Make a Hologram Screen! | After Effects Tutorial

Hey everyone, what's up? How's it going? And welcome back to my YouTube channel. In this video, I'm going to be showing you how to make this HUD kind of hologram computer screen effect. We're going to track it onto a desk clip that I already have. And yeah, it's going to be great. So without further ado, let's go.
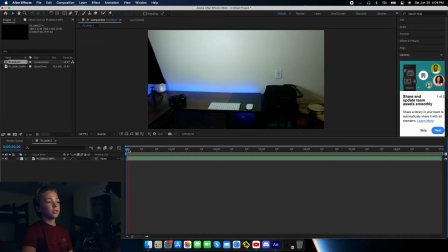[0:20]
Okay, so I am here in After Effects and you can see I already have this desk clip kind of imported.
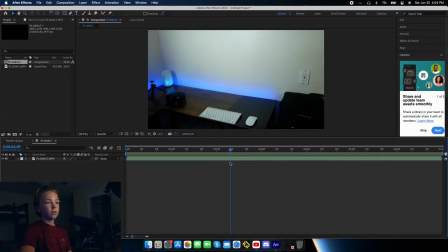[0:26]
We don't need to do the entire length of it. So let's trim it down to, let's say, just this portion right here. So what you can do is bring over this little bar right here to where you want it, right click and hit trim comp to work area. And that way the entire composition is filled up by just this last section. Okay, so whenever we add in our HUD, we don't want it to just be still on there because it's gonna look like some cheap sticker from a phone or something.
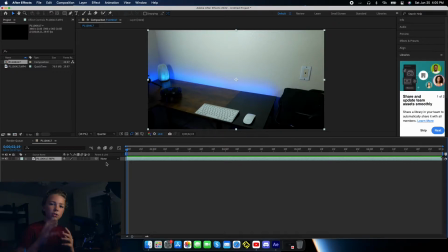[0:49]
What we want to do is track it into the shot. That way it's actually moving with the clip and it looks like it's on the desk. So in order to track this clip right here, first, let's name it desk.
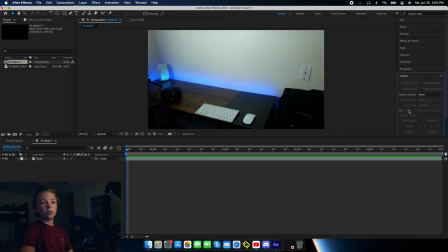[1:00]
And now if we scroll down over here, you can come here to tracker and make sure desk is selected and then click track camera. And you can see right here it's tracking. Now, it's gonna take a little bit, but that's fine because while it's tracking, we can actually work on making the screen.
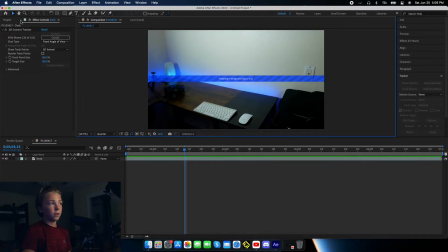[1:16]
Okay, so we need a screenshot of what's gonna be on the screen. So you can minimize this window.
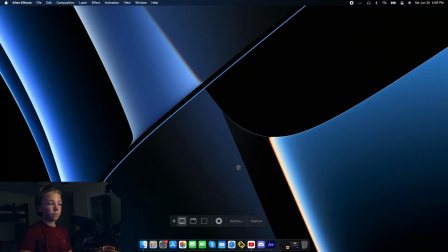[1:22]
I'm just gonna take a picture of the desktop. And then I can take it and import it into After Effects.
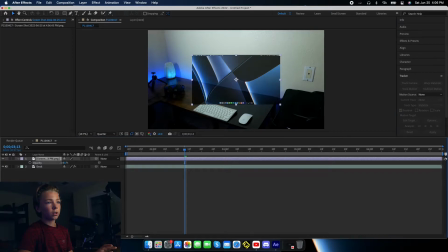[1:29]
We wanted to make it kind of see-through because of course holograms are made of light. That looks about right. And now let's tint it blue. In order to get tint effects, just search up Lumetri color over here in the sidebar. Drop it on there. And then under color wheels, you could bring up the highlights. You know, you want it to make it look not perfect because it's supposed to be a recording of another screen, which doesn't always look that great.
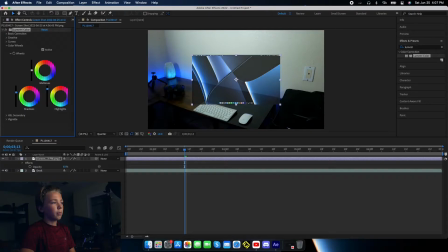[1:52]
So, you know, maybe bring up the shadows. Now, you don't have to do this, but I think it kind of gives that cool classic hologram look, and I'm just making all these sliders partially blue. And now, I'm going to add something called the Venetian blinds. Basically, that's going to add, like, these bars across the screen, sort of.
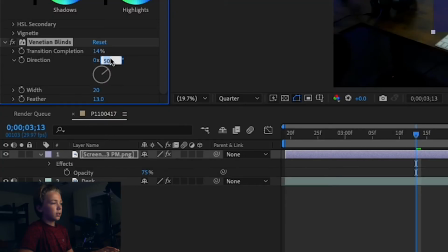[2:12]
So I'm going to increase the feather and make this to go to 90.
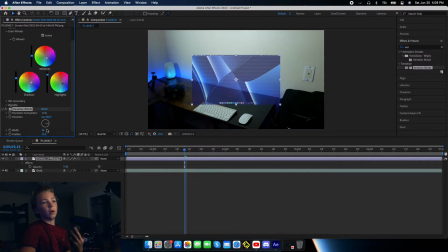[2:17]
So now you can see it kind of gives off that effect whenever you're filming a screen and there's set as blinds or whatever behind it. It looks kind of like the light's hitting it, or maybe there's some kind of problem with the shutter speed. Okay, I think that looks great. Now let's go back to desk and see if it is finished. Awesome, it's done.
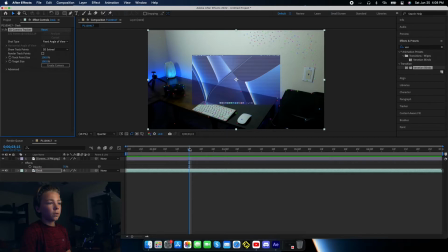[2:34]
So if you select the 3D camera tracker layer, it'll show all the different points that are being recorded. So you need at least three.
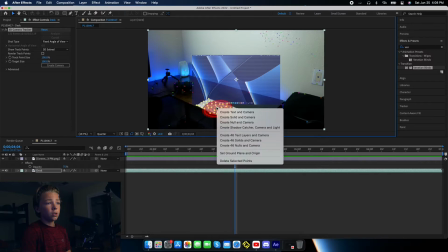[2:44]
I'm going to circle around this whole section of them on the keyboard. You're going to right click and then hit create null and camera.
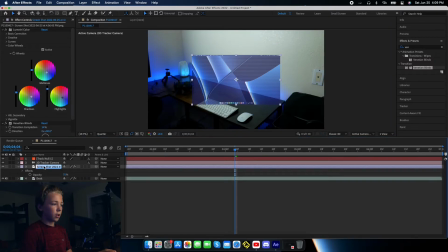[2:51]
All done. Now right here on your screenshot, you can rename that HUD, or really whatever you want. And now, make sure that it's a 3D layer. Do that by selecting this 3D icon right there.
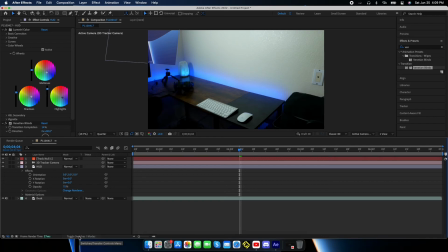[3:04]
And if you don't see it, you can go down here to toggle switches and modes, and then that'll turn it on and off to where you can see it.
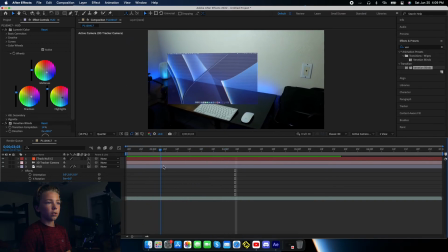[3:11]
Okay, let's see if it's tracked into the shot. It looks like it's really close to the camera. So we can just move it back.
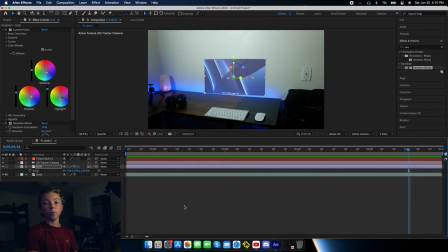[3:18]
Okay, now I've scaled it up and adjusted the rotation, and boom, you're done.
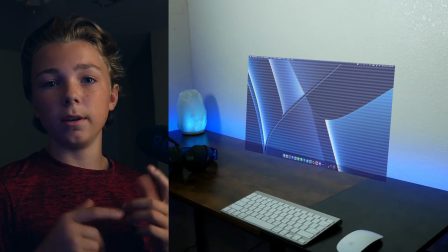[3:24]
So yeah, that is how to make a HUD or a hologram screen effect in After Effects. I hope you enjoyed this video as much as I did making it, and I'll hope to see you in the future. Peace.